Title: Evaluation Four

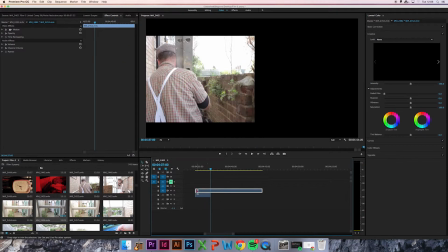244s
As well as these, I used the software's effects such as crossfades and fades to black to give the scene smoother transitions.
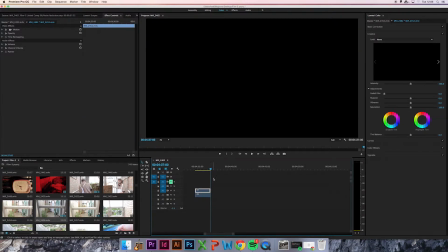252s
The last main feature I used on Premiere Pro was the colour correcting and grading.
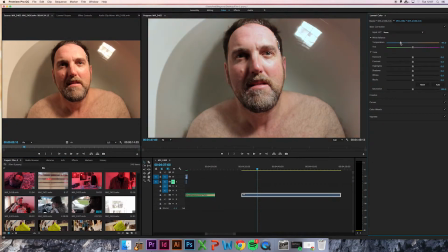257s
Colour grading is extremely important in film as it sets the mood to the film, giving it a cinematic look. For example, in The Thriller 7, the grading is dull and grey, making it seem lifeless. I was influenced for my own and added cool tones and greys, giving it a depressing appeal and atmosphere.
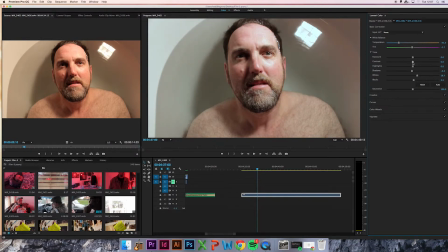276s
I also adjusted the saturation, taking it down to give it a lifeless look. Premiere Pro was one of the most time-consuming processes. However, without it, I wouldn't have been able to complete my coursework efficiently. I have learned a huge amount, which was simply done with practice and YouTube tutorials.
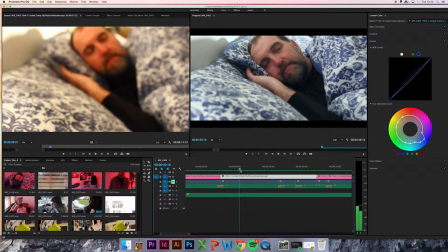294s
Having this access to professional editing software allowed my film to come across more professional and sleek.
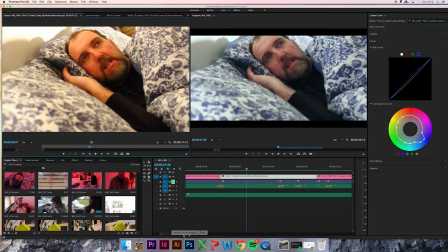299s
It has also allowed my interest widen in this area and allowed my creativity to come through.
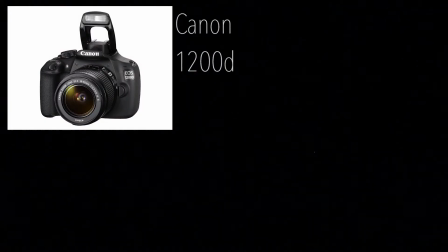305s
So moving on to camera equipment. Throughout the whole process, I've always used my Canon 1200D DSLR.
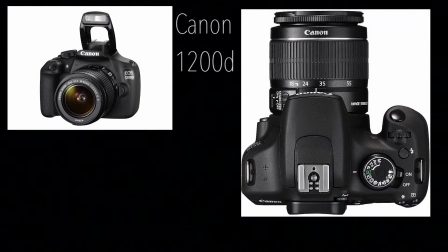313s
I've learned a huge amount this year about digital cameras such as depth of field and aperture. Knowing your camera inside out is extremely important, as you have to be able to know what looks right and know how to operate your camera.
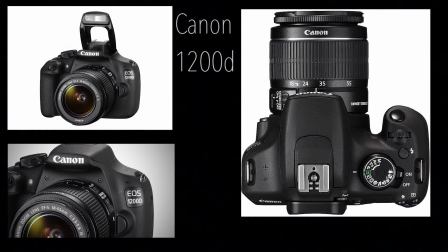325s
I wanted smooth focuses and a variety of depth of fields.
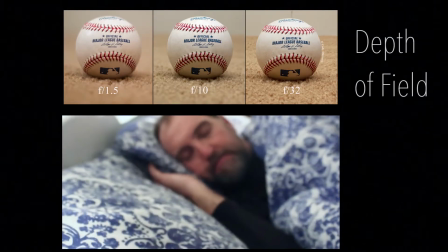329s
After switching my camera into manual focus, I could then get used to using the focus ring properly.
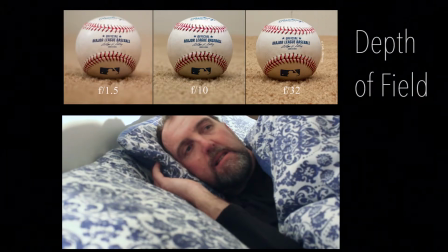335s
I soon learned how to come in and out of focus smoothly, which helped create a professionalism to my film.
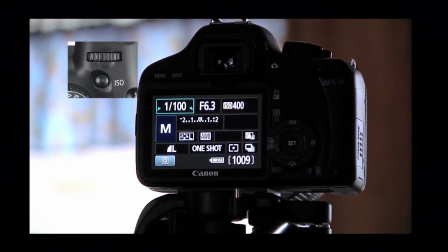341s
An element that challenged me was getting the ISO setting right. This was difficult as I used red lighting, which created a dark and dim lit room, which caused the problem of a noise in my clips.
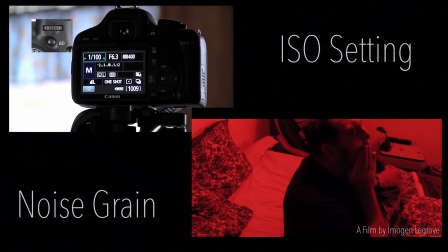353s
I could either adjust my ISO setting so it was dark without noise or light with noise.
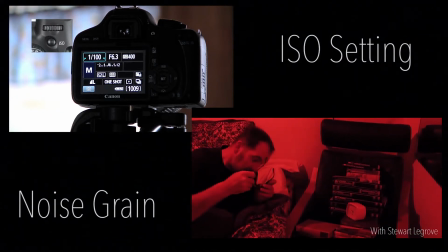358s
I chose the light option as I knew I could remove some of the noise through editing, which I will explain later how it was done.
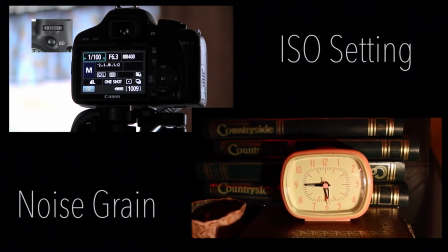365s
Even though this was one of the main stress factors during the making of my film,
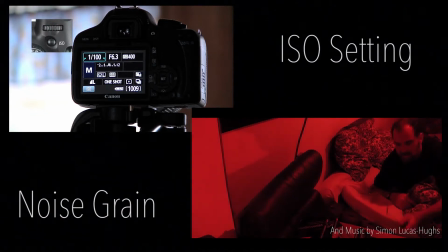370s
adjusting the ISO setting helped considerably, as without it I wouldn't have achieved the correct colours or brightness I wanted to capture.
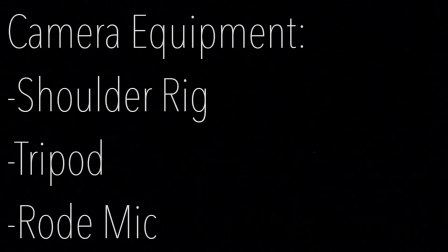378s
My camera equipment included a shoulder rig, a tripod for stability, and a Rode mic for cleaner and better sound quality. These three pieces of equipment were vital in my stages of production, as without them I wouldn't have created a high-level piece of work.
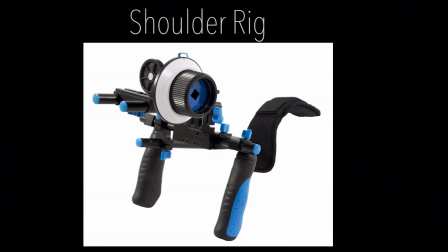394s
So starting with my shoulder rig. This is a camera stabiliser or camera stabilising mount. It is a device designed to hold a camera in a manner that prevents unwanted camera movement, such as camera shake. It mechanically shifts the weight of the camera to the operator's shoulder.
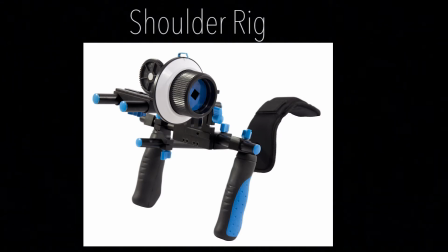410s
This allows for smoother shots that aren't possible by handheld operation. They are typically padded for comfort and allow the attachment of zoom controllers, transmitters and other related devices. Mine had a fuller focus which was extremely helpful during filming.
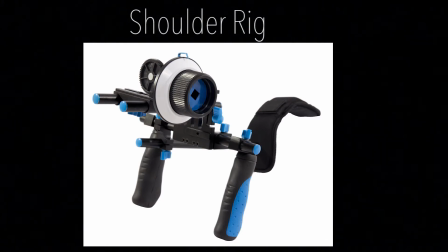426s
I used this shoulder rig pretty much all the way through, enabling me to create a professionalism to my work.
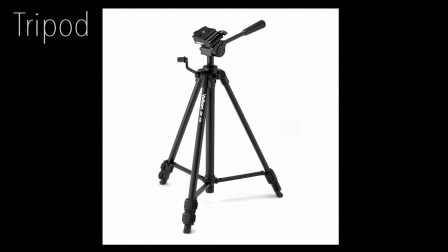432s
The tripod shots were also used in establishing shots at the end and mid shots where the man is looking on his laptop and newspapers. My tripod guarantees stability, and I used it for these shots as I didn't want any movement at all, such as moving towards or away from the character like I did with the other shots using my shoulder rig.
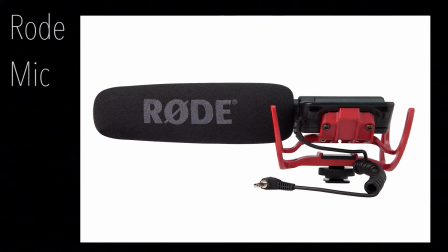451s
And lastly, the Rode mic. It improved the audio in my film significantly, even though I had many difficulties with it. These were from the fact that my camera didn't have a mic input, which meant I had to use an extra Sony recorder which was inserted and recorded through the Rode mic.
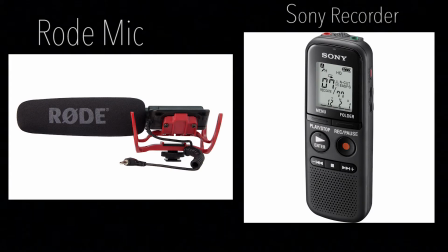468s
This caused many problems such as extra cutting out and syncing up with the audio with the video clips. I also had a lot of wind damage in the outside shots, which led to re-recording audio which was extremely difficult to do. However, regardless of this extra work and problems,
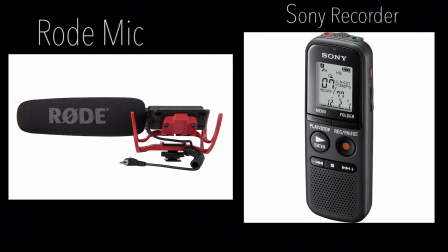483s
I am happy with the result of my audio and believe it adds a more realistic feel to my film, creating a sense of expertise.